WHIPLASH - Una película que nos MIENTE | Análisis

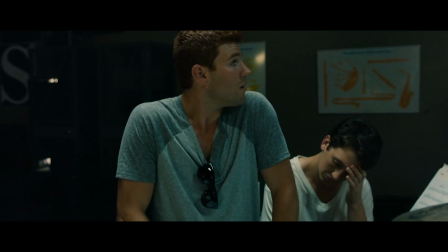Vamos con otra prueba, los rivales de Andrew. Si te fijas en ellos son casi una caricatura.
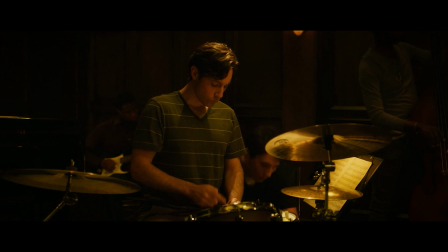Conelie es el payaso, siempre cómico, como si fuese idiota, mientras que el otro es un pijo que va de estrellita pero parece un ignorante.
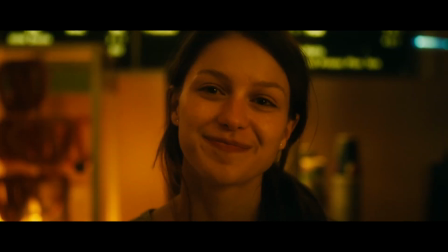También es de destacar su relación con Nicole, completamente influida por su obsesión y el jazz. Suele es capaz de hablarla cuando es aceptado en la banda de Fletcher.
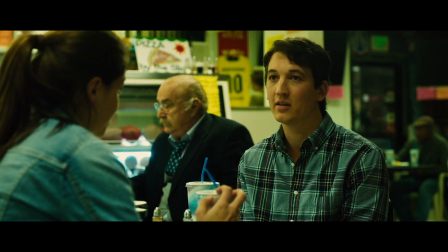El éxito le da seguridad en sí mismo. Cuando van a cenar, vemos cómo esa relación no va a durar. Mientras Andrew es un tipo con una meta clara y alta, ella no sabe muy bien qué quiere hacer con su vida.
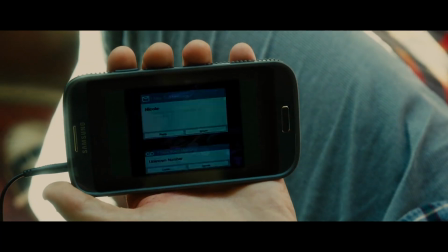Pero conectan porque se sienten solos en sus círculos sociales. Cuando Andrew está viendo vídeos de baterías, Nicole le interrumpe con un mensaje al móvil.
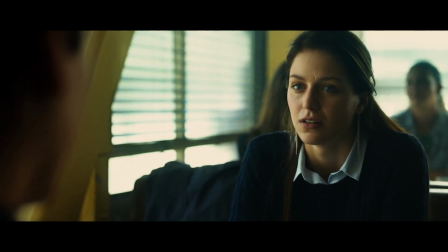Nos indica que es una distracción a su camino hacia el éxito. Andrew está tan obsesionado que termina dejándola para no perder ni un segundo de su vida por alcanzar el éxito.
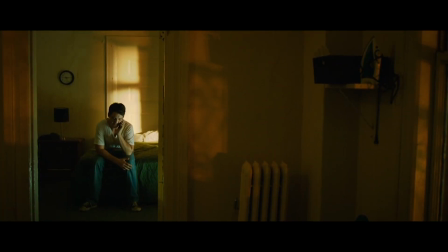Al final, antes del último concierto, Andrew vuelve a llamarla para invitarla, pero ella lo rechaza. Alcanzará el éxito, pero lo hará solo.
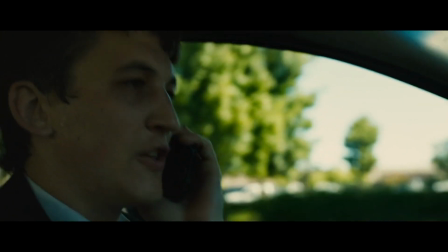¿Os suena de algo? La escena del accidente es increíble. Va al extremo de su obsesión.
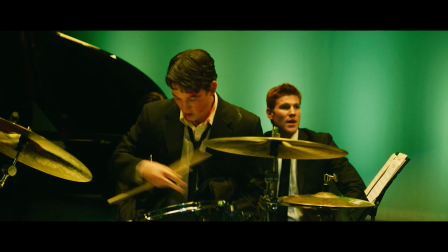Ni un accidente de coche puede frenarlo. Sube al escenario ensangrentado y el final es su ataque hacia Fletcher.
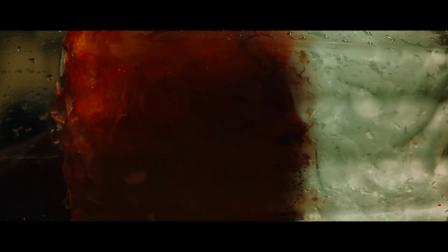Durante los ensayos, se puede ver que a Andrew le sangran las manos debido a su esfuerzo en salir mejor. Pero aquí, con el accidente del coche, vemos cómo sangra su cabeza.
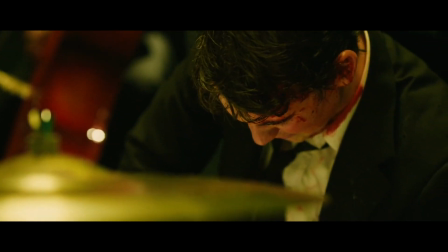Ya no es solo un daño por el esfuerzo físico en los ensayos, sino una obsesión que casi le cuesta su vida.
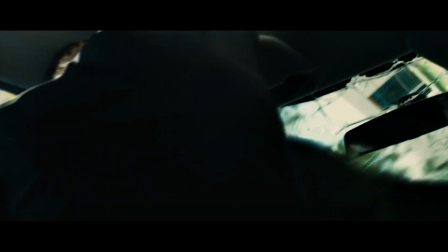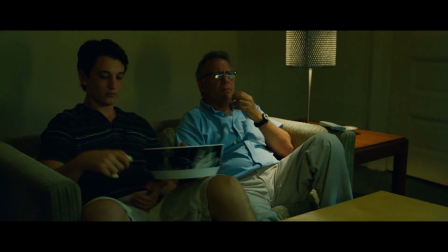Tras su expulsión, vemos cómo Andrew intenta calmar su vida. Saca la batería de la habitación, que representa su cabeza.
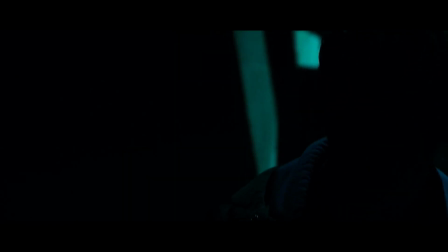Además, durante la película, la batería siempre ha estado presente en la banda sonora.
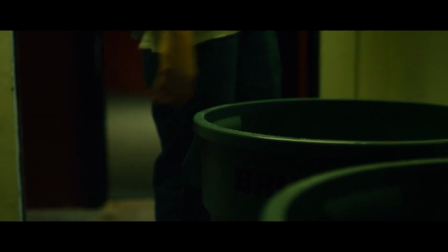Pero son en estas escenas donde solo suena un piano, como si en su cabeza ya no estuviera presente la batería.
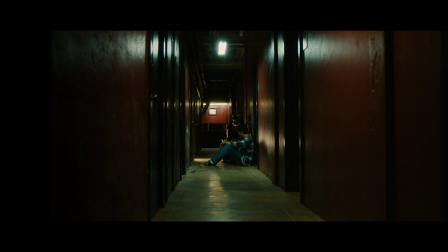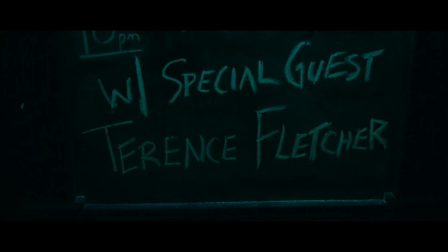Esto pasa hasta que se encuentra con un club en el que casualmente toca a Fletcher. Es entonces cuando vuelve a sonar la batería.
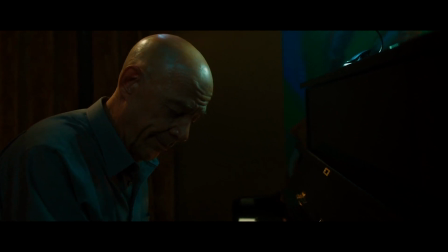Andrew vuelve a ver a Fletcher, pero se nota algo diferente en él. Es la primera conversación que tiene cara a cara junto a Fletcher.
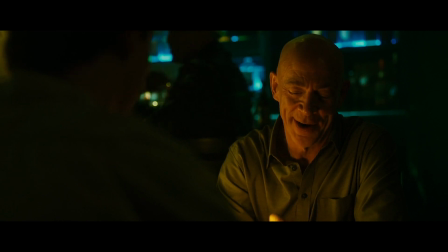Aquí Fletcher intenta justificar su personaje en esta escena. Todo el daño y dolor que provoca es para alcanzar la excelencia. Básicamente, el fin justifica los medios. Pero hay un diálogo clave en esta escena.
Y si tal vez se va demasiado lejos y se disuade al próximo Charlie Parker de convertirse en Charlie Parker.
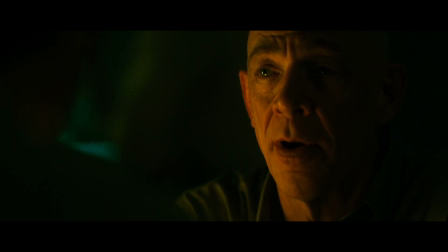No, que va. Porque el próximo Charlie Parker no se dejaría disuadir.
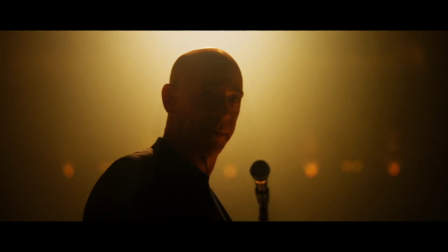Ya.
Aquí está el final de la película. Fletcher llega demasiado lejos engañando a Andrew. Y realmente, esta parte puede ser un poco ambigua.
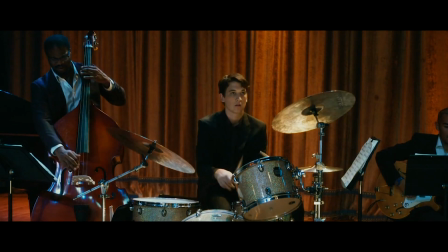Fletcher engaña a Andrew con qué propósito. ¿Venganza? ¿O sigue viendo algo en él? Puede que sean las dos cosas.
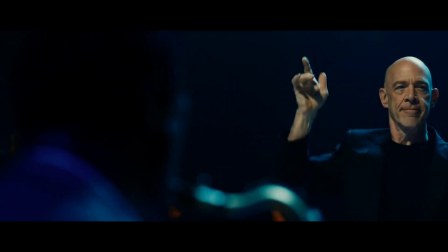Fletcher dice antes del último concierto.
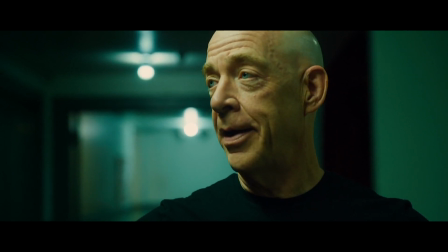Esos tíos de ahí fuera hacen una llamada y puede ficharos Blue Note o EMC o el Lincoln Center.
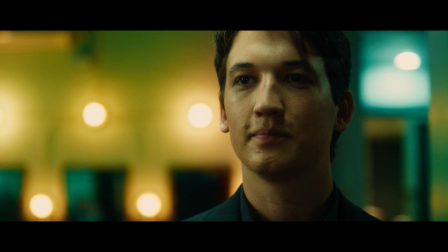Por otra parte, si metéis la pata, mejor dedicaos a otra cosa porque estos pavos jamás olvidan.
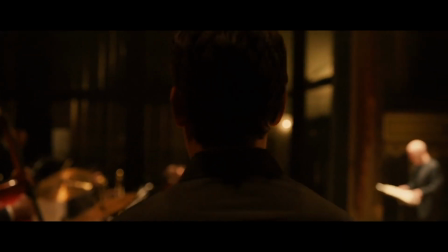Si Andrew lo hace bien, él tenía razón. Es su Charlie Parker. Si fracasa, no será nadie nunca.
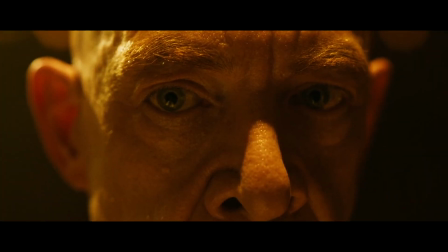Pero todos recordamos esa última escena brillante. Esos ojos que se miran y esa sonrisa que le intuimos a Fletcher.
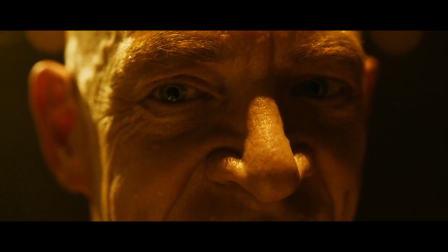Andrew lo ha logrado.
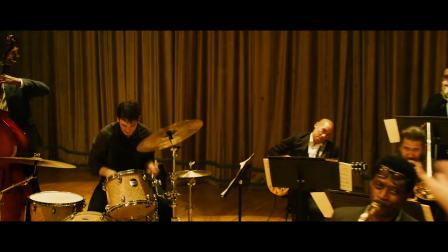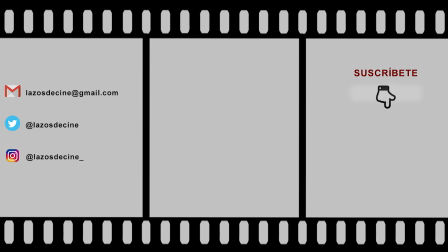Y hasta aquí el nuevo vídeo de lazos de cine. Dale a like y suscríbete si no lo has hecho ya. Y déjanos en los comentarios si quieres que hablemos de alguna película. Hasta la próxima.